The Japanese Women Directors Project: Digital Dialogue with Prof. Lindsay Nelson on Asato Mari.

And of course, women's experiences are different from men's in many ways, and they overlap in many ways, but they're also different. And so when you have a woman director making a film about a woman's lived experience, of course, it's going to, I think, show more depth and more complexity. And I honestly don't know a great deal about Asato's domestic situation, if she herself has children. But just the reality of, for example, being a teenage girl,
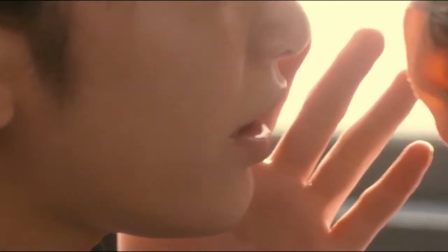1228s
which we see in Fatal Frame, and the things that you talk about, the things that you worry about.
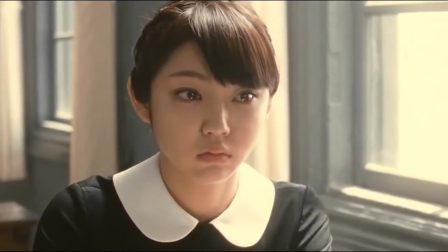1233s
And that film in particular, I feel like historically, when we've seen films directed by men that focus on teenage girls,
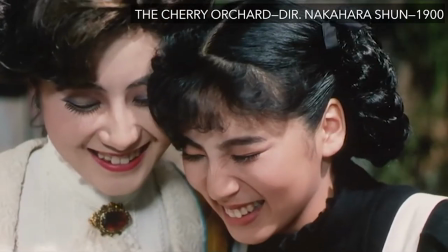1241s
of course, for one thing, they tend to sexualize them, which I think doesn't really happen in Fatal Frame.
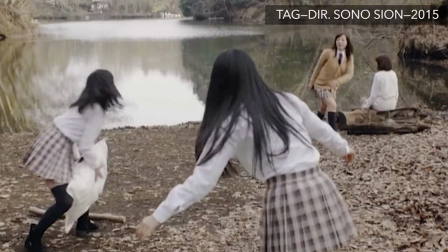1246s
Although there's a sensuality there, but it's quite different from the usual sexuality we see with high school girls.
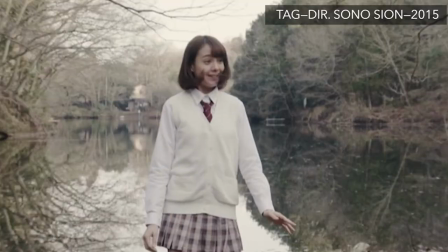1252s
And I think just the kinds of conversations they have are perhaps more based in reality. You know, they talk about the things that young girls actually talk about. And Asatoy said herself that she made a point in that film of actually casting teenage girls,
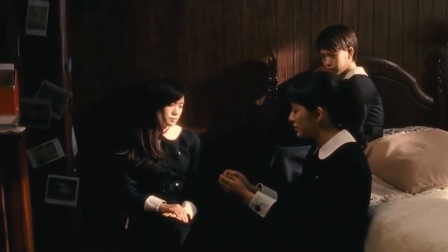1267s
where a lot of directors will cast, you know, 20 or 22 year olds to play 16 year olds.
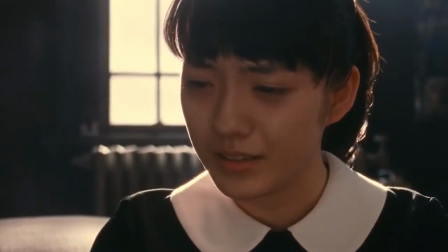1272s
She said, no, I want to cast actual teenage girls because they, they look different. They act different and they do.
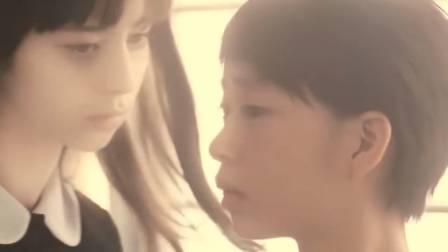1278s
I think it comes across, you know, they, they have a certain amount of rawness or vulnerability maybe that older actresses don't have.
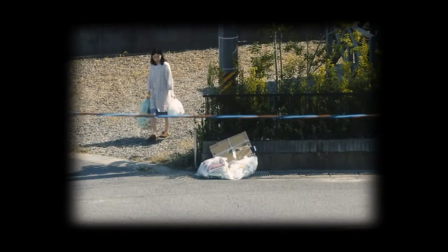1285s
And with Under Your Bed as well, I think just the focus on this woman's day-to-day experiences, you know, yeah, being trapped in this house, you know, her every movement kind of centering around,
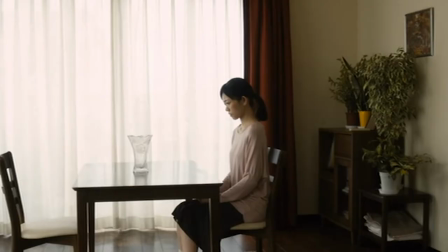1297s
if not the baby, the home and just, you know, being very limited in this space.
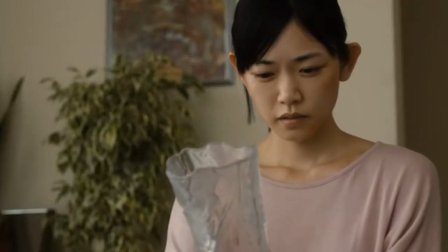1301s
And the fact that, you know, both of those films are based on novels, one of them Under Your Bed, a novel written by a woman, I think,
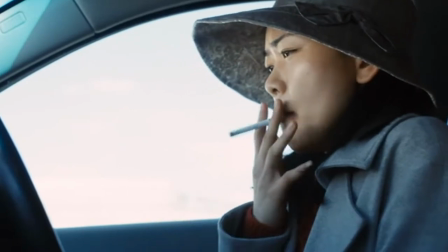1308s
yeah, just adds depth to those depictions and adds a perspective that historically we haven't seen as often.
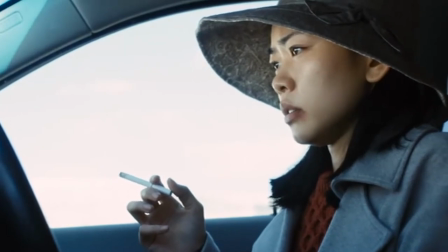1317s
So we just get more, I think. We get more details. We get more specificity sometimes. sometimes so I'll sort of lean us away from gender perhaps just a little bit although it's so so linked in many ways so I've noticed that in Asadho's films we have this a lot of obsession of voyeurism and looking that seems to come up at least in the ones that I've seen so far cameras you know the role of the camera within the film itself and representation of cameras so I'm wondering if you would like to speak about that at all of your observations about the gaze we're looking voyeurism scopophilia that happens in her films and maybe too like every time I get distracted by me looking at the looking I also notice the role
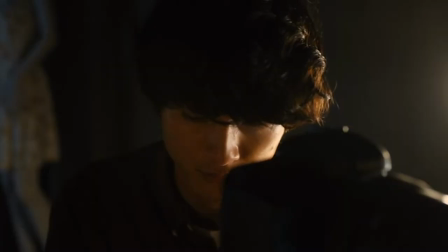1360s
of sound that is playing an incredible role paired with
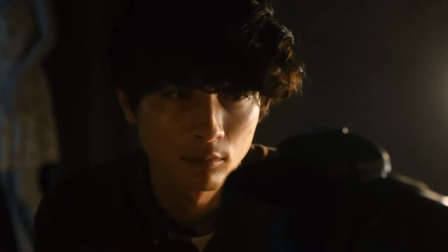1365s
that visual intense intense looking that's happening in your film so if you could
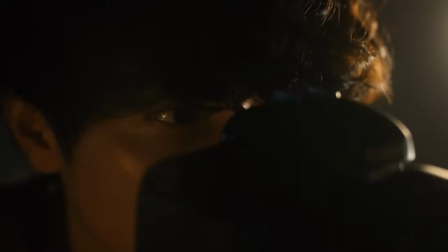1370s
speak to those things that'd be fantastic yeah I like you said I think definitely in
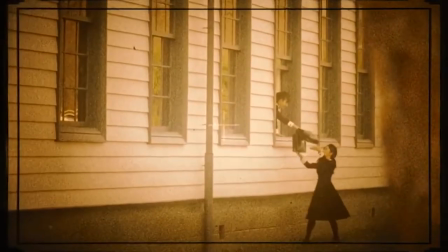1375s
Under Your Bed and in Fatal Frame, there is this focus on looking and photographs, photography,
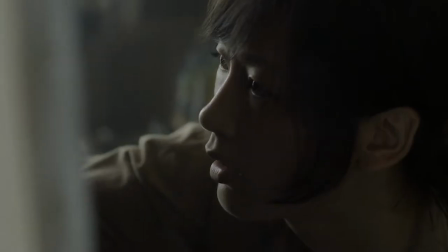1383s
kind of the nature of the image. And in Bilocation as well, you know,
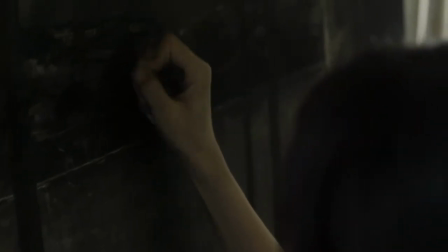1388s
we have the main character is an artist who is trying to accurately
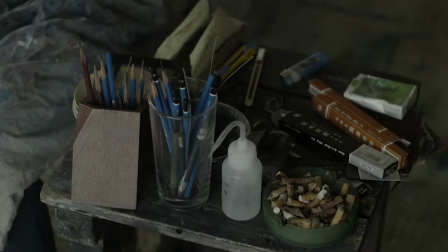1393s
recreate what she sees and is frustrated when she can't do that.
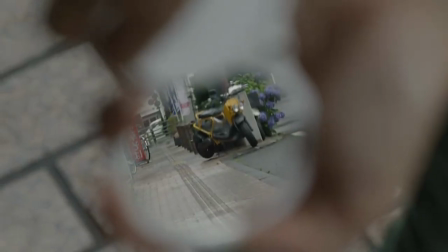1398s
And then of course, you know, it's a situation where what you see may not be real, You know, what you're seeing, is it the real person or is it the doppelganger?
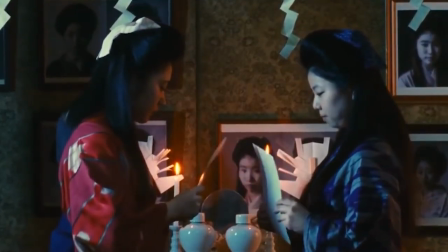1407s
And then in Fatal Frame as well, you have a twin situation where is it the ghost or is it the person?
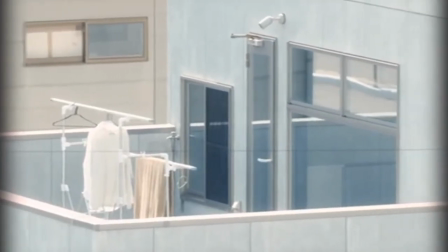1414s
And then in Under Your Bed, there's a stalker, a voyeur who, you know, we're seeing the world through his camera in a sense.
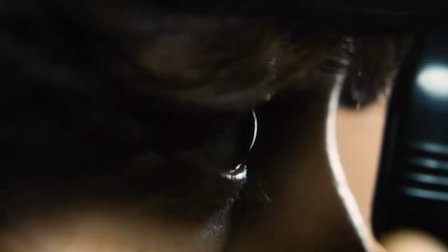1421s
And he's seeing this woman, not only through his camera, but through his own very twisted perspective.
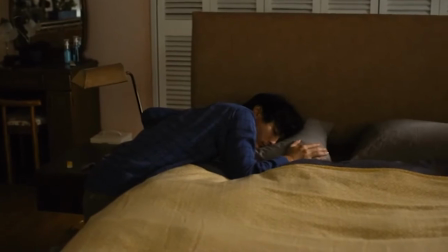1427s
And by the end of the movie, we really don't know how accurate anything we've seen is,
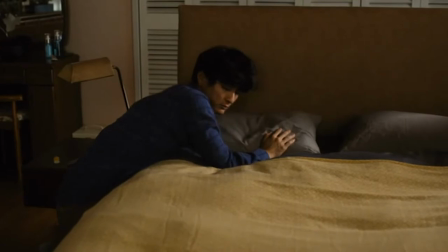1432s
because it was his version of this woman that he developed in his head.